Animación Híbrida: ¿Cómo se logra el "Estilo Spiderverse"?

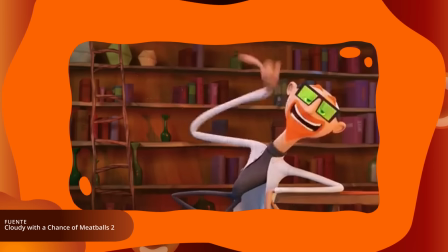Poses contundentes, abiertas y muy claras.
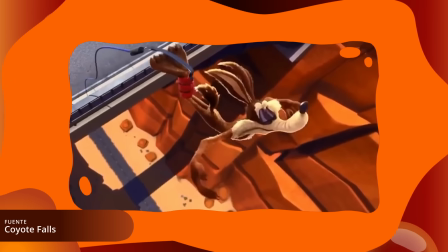Los personajes deben ser armónicos con su línea de acción, aun si eso aparenta romper las leyes de la física.
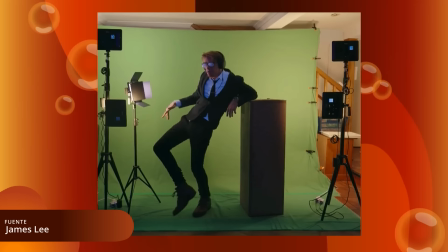Sigue el principio de la silueta. Si puedes pintar de negro al personaje y aún así se puede entender lo que hace, funciona.
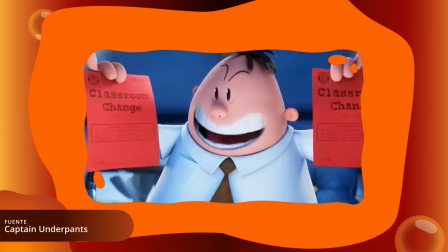2. Líneas de expresión Agregados visuales que potencian las expresiones faciales de los personajes
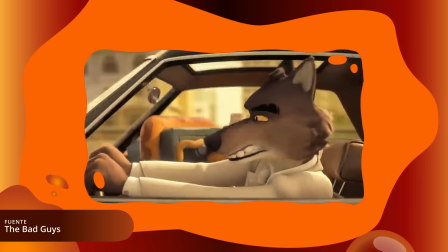Pueden ser agregadas directamente al modelo o ilustradas en postproducción Es más,
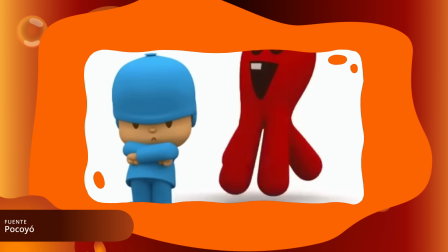incluso la cara entera del personaje puede ser en 2D Lo que me lleva a... 3.
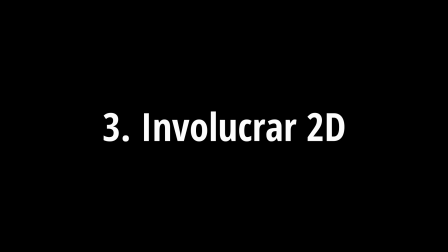Involucrar directamente el 2D Pueden ser líneas de acción, explosiones,
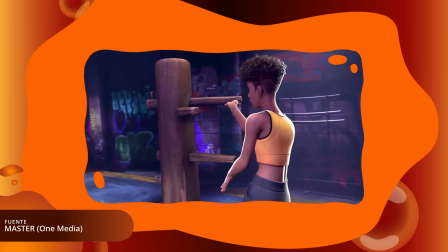pequeños agregados visuales que nutran la escena A veces mezclar el 3D con detalles puramente ilustrados puede llegar a enriquecer el producto final bastante,
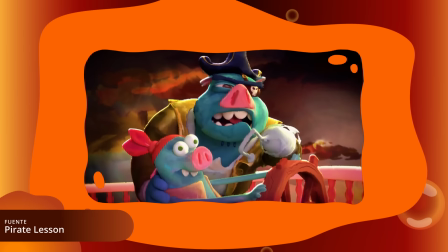o incluso alimentar la atmósfera del tipo de historia que quieres contar.
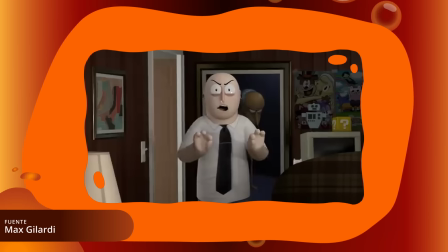Incluso modificar directamente el modelo 3D con técnicas 2D ayuda.
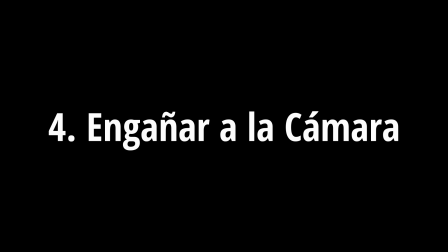Número 4. Engañar a la cámara. Ojos que no ven, corazón que no siente.
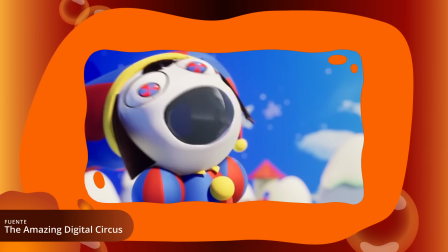Si lo que animaste se ve perfecto en cámara, quizá no importe en lo absoluto lo aberrante que se ve desde otros ángulos.
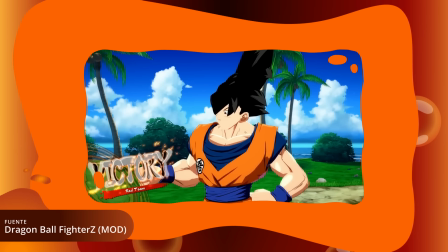Hay personajes que simplemente jamás tendrán sentido en 3D, quizás su perfil ni siquiera alinee con su frontal,
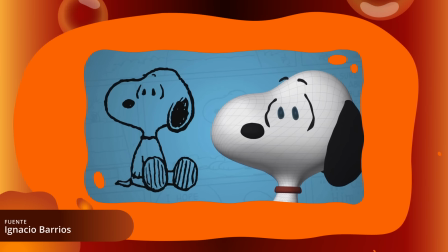es por eso que deformar al personaje en función de una perspectiva más estética es a lo que muchos de estos estudios recurren,
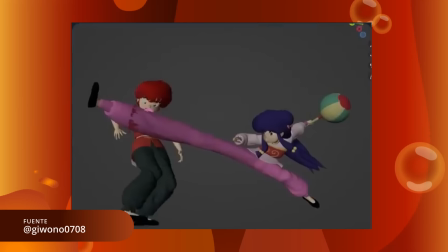y francamente funciona muy bien, esto también sirve para composiciones dramáticas o para dar dinamismo a secuencias de acción. ¿Qué pasó Darkie? Ay Darkie, desconfiguraste mi micrófono.
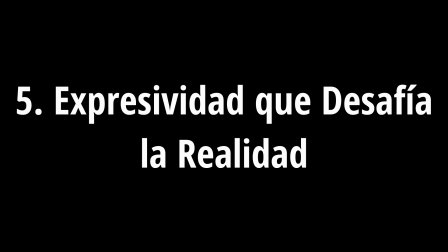5. Expresividad que desafía la realidad Elaborando en el punto previo,
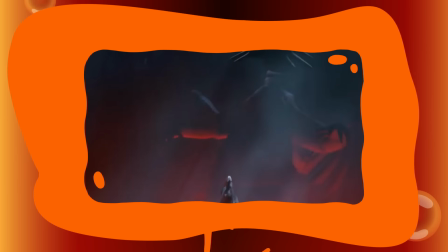el 3D nos ha dado las herramientas necesarias para crear el grado perfecto de solidez y perspectiva Pero con un inteligente uso de los deformadores del rig,
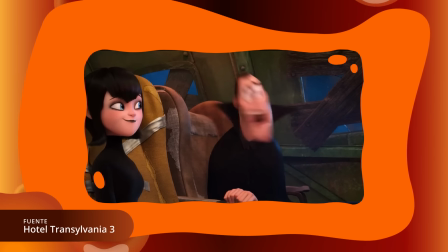se pueden romper las reglas Para crear emociones perfectas a través de la forma que el personaje toma También usar inteligentemente deformadores faciales de formas
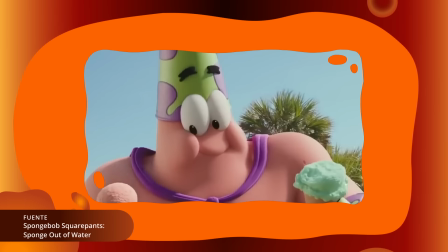que solo se ven bien desde el ángulo de cámara puede ser útil Estas mejillas de acá no tienen el más remoto sentido fisionómico Pero se ven bastante bien, ¿no? En dado caso, si los deformadores no son suficientes ¿Qué tal crear una cabeza entera nueva para la expresión perfecta que estás buscando?
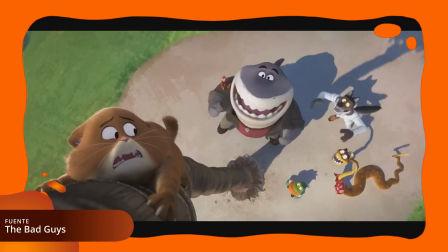Es más tedioso y menos eficiente Pero ciertamente es muy eficaz Número 6 Animación Snappy Los animadores de industria le decimos Snappy Porque simplemente decir rápido no traduce
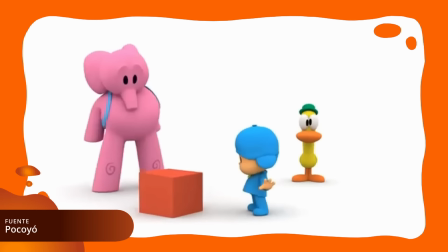con exactitud lo que estamos buscando Básicamente es el efecto Pocoyo Darle muchísima
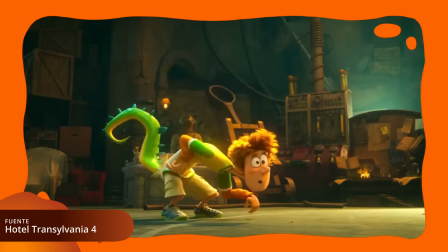prioridad al ki-posing Y hacer los intermedios muchísimo más rápidos Eso acentúa muchísimo
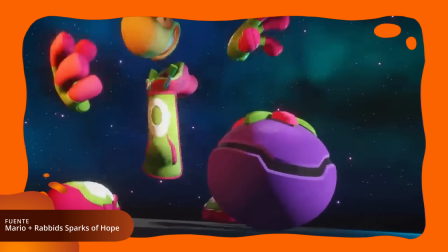las acciones Y las hace más visualmente distinguibles Sin mencionar que las hace ver muchísimo más cercanas al 2D
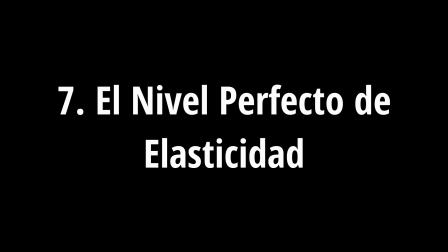Número 7 El nivel perfecto de elasticidad Veamos esta animación Es genial, ¿cierto?
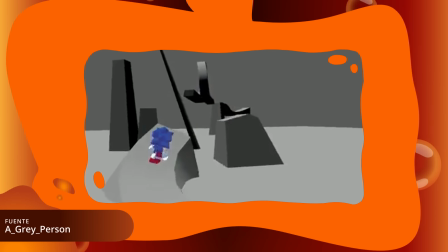Ahora veámosla en cámara lenta Con el adecuado conocimiento teórico y un muy buen timing,
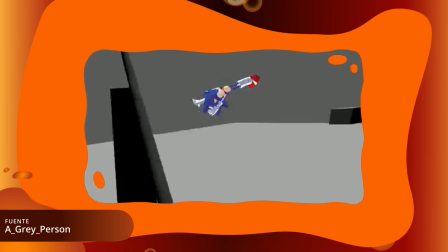la elasticidad es más que perfecta para darle chispa a tus animaciones. Si no se ejecuta bien, el resultado puede ser inquietante. Por suerte no hay mejor potenciador de elasticidad que… 8. Smears Estos son los Smears,
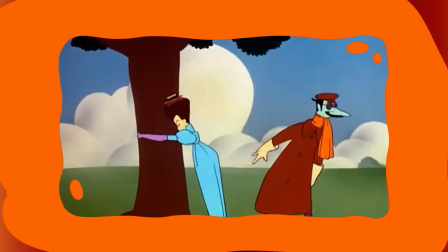estiramientos y multiplicaciones de ilustraciones diseñadas para ahorrar frames y hacer movimientos ágiles y muy poderosos. El 3D no los necesita, ya que se interpola digitalmente.
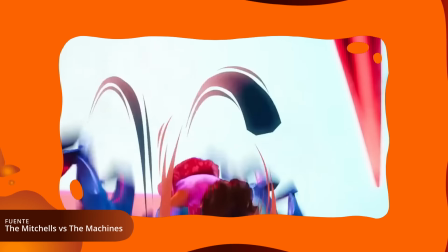Con eso dicho, hacer el paso extra de crear Smears en 3D De verdad que otorga un toque más tradicional y caricaturesco Número 9. Bajar el framerate
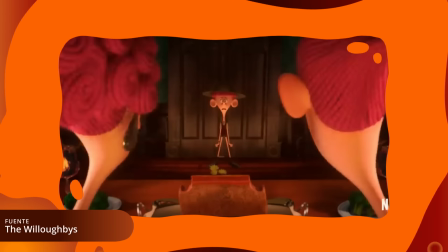Entrecortar las animaciones a propósito en cierto modo ayuda a concebir la idea De que algo fue animado tradicionalmente o que parece stop motion También
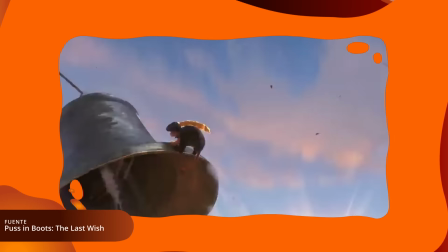le da muchísimo más peso a los personajes cuando lo necesitan Esta técnica es debatida constantemente A algunos les encanta y a otros les marea Yo soy de aquellos a los que les encanta Pero entiendo que no es para todos.
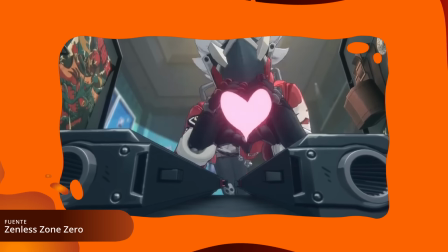De por sí existen montones de animaciones que toman nota del 2D sin sacrificar el framerate, así que es cuestión de estilos. Número 10. Limitar la cámara. A veces sobrecargar la pantalla de información no es la mejor decisión. Hay situaciones en las que menos es más. Uno de los ejemplos más concretos que me viene a la mente es la versión animada del diario de Greg.
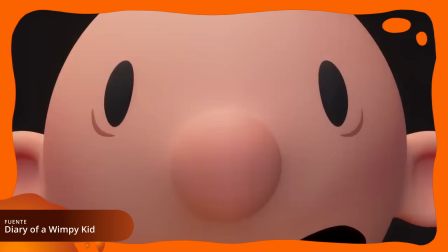La cámara siempre está posicionada con la necesidad de hacernos saber que estos personajes son 3D y que tienen profundidad.
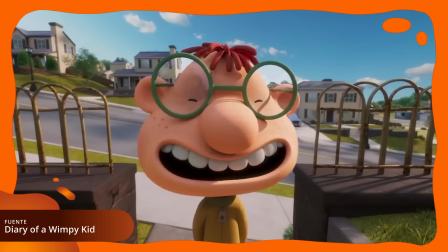Eso hace que estos personajes se vean incómodos y hasta cierto grado monstruosos.
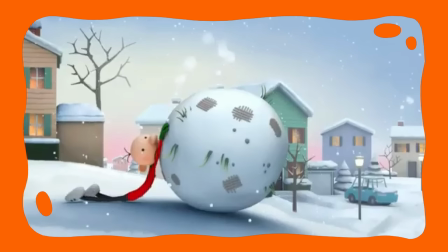Para muestra está el teaser, cuya cámara ilimitada y utilización más concisa de técnicas 2D lo hace ver muchísimo mejor.
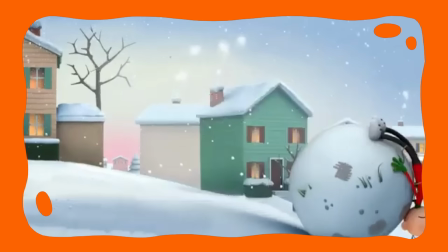En serio, la diferencia es de día y noche. Número 11. Un rumbo artístico claro.
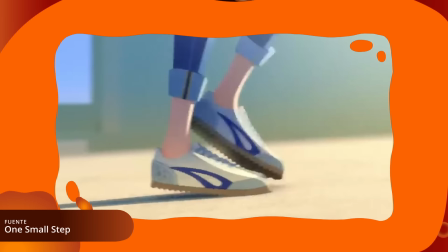El 3D nos ofrece una inmensa gama de opciones para darle vida a nuestras historias.
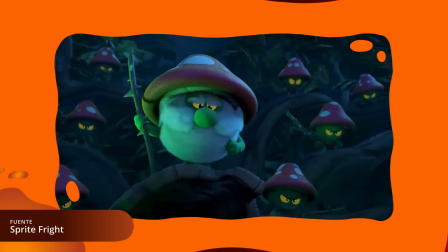Es por ello que, naturalmente, puede ser abrumador dar con el estilo óptimo de tu proyecto animado. Puede que incluso el sobrecogedor nivel de herramientas termine haciéndote crear una plasta repleta de texturas forzadas y feas. Para eso está la dirección artística.
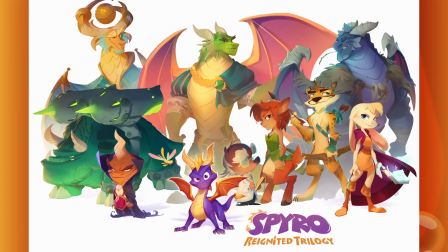Es importante crear una comunicación sensata y amena entre el departamento de ilustración 2D y el equipo de modelado 3D.
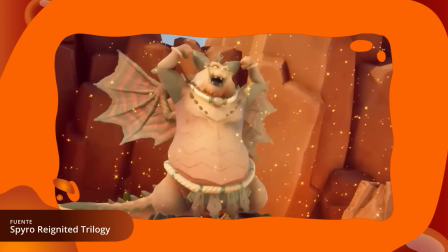Con ilustraciones muy buenas y concretas se puede forjar fácilmente el estilo con el que trabajarás.
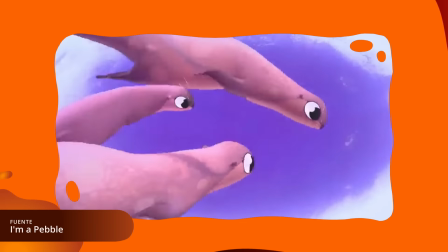Esto transpirará no solo en los colores, sino en las texturas y cómo la iluminación rebota ante ellas.
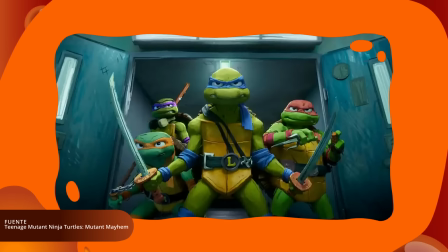¿Qué necesita tu historia? ¿Quizá algo urbano, rudimentario, juvenil?
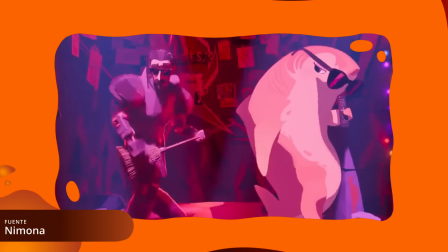¿O quizá algo más minimalista, que contraste lo saturado con lo pálido de la misma forma en que contrasta la tecnología con la fantasía?
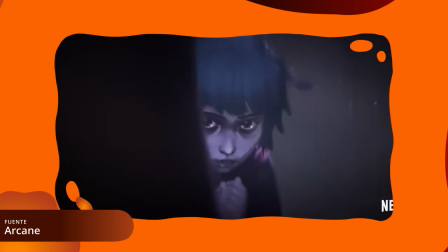¿Tal vez algo más sucio, quebrado, melancólico y distópico?
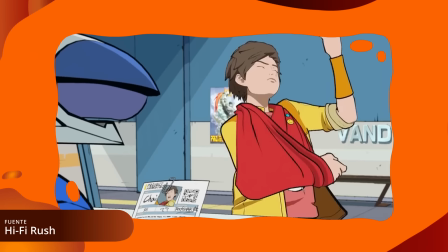O quizá algo más sólido y simple que evoque la energía de los 2000 Sea cual sea el atributo que quieras darle,
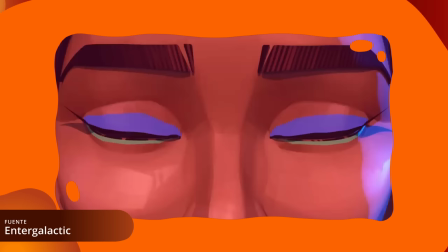debe ser algo que funcione en 3D Pero que evoque emociones que la volumetría simple no
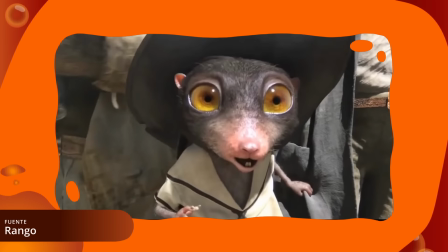pueda conceder No digo con esto que apuntar a lo hiperrealista sea malo A veces lo inquietante
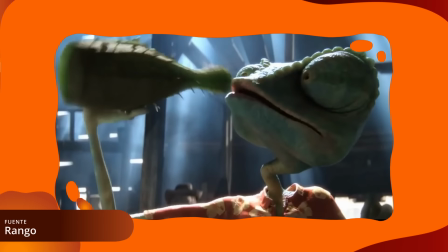y lo grotesco de los detalles excesivos Puede ser exactamente lo que tu proyecto está necesitando para establecer un tono
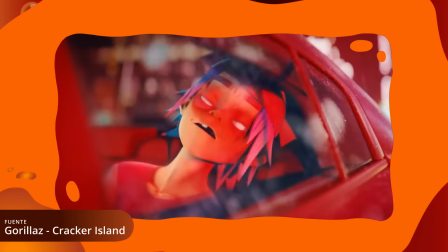Pero si lo que quieres es simplificar o estilizar para capturar un atractivo similar al del 2D
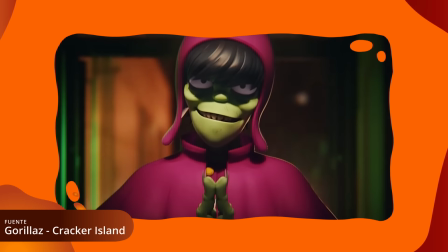Necesitarás Número 12
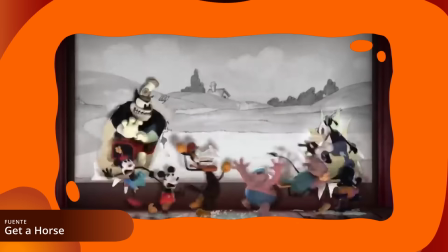Entendimiento total del 2D La base del 3D híbrido que intenta imitar al 2D es la familiaridad No puedes tratar
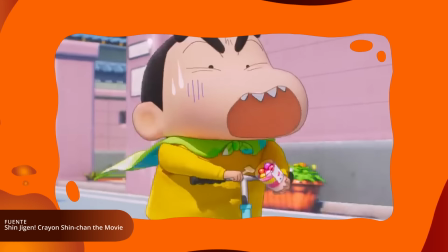de emular un estilo sin conocer de pe a pa los engranes que lo hacen operar No es solo
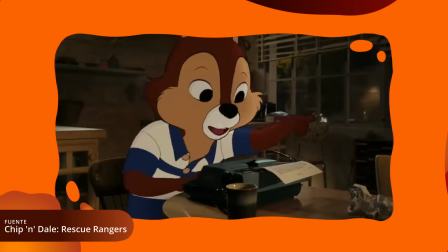ponerle linecitas a un modelo 3D y esperarlo mejor Debes conocer los límites
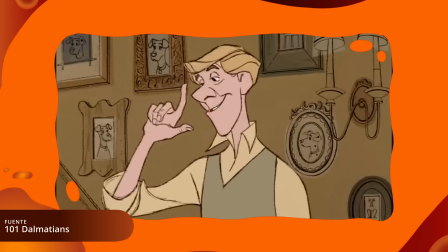que quiebra el 2D Sus recursividades, sus decisiones estilísticas Y principalmente,
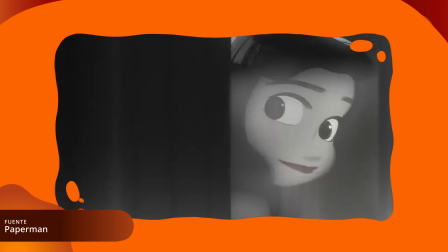qué es lo que lo hace ser tan amado Una cosa es Los Tipos Malos, el libro,
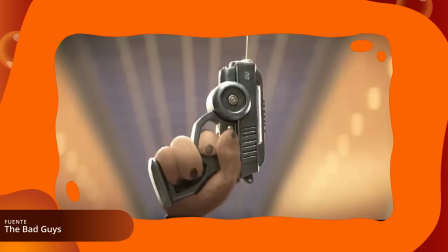pero mira su película y, vamos, es obvio que la inspiración principal es Lupin III.
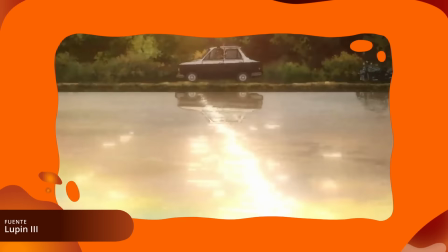Tuvieron que estudiar muy profundamente su estilo y todo aquello que lo hace memorable y llamativo para dar con un estilo tridimensional que capture su esencia.
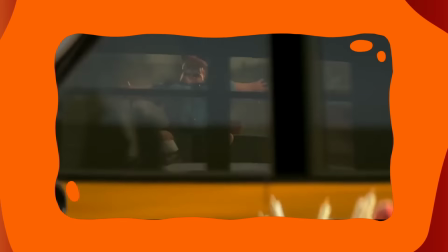También tiene lo que presumo son expresiones inspiradas en Dragon Ball viejito del maestro Akira Toriyama.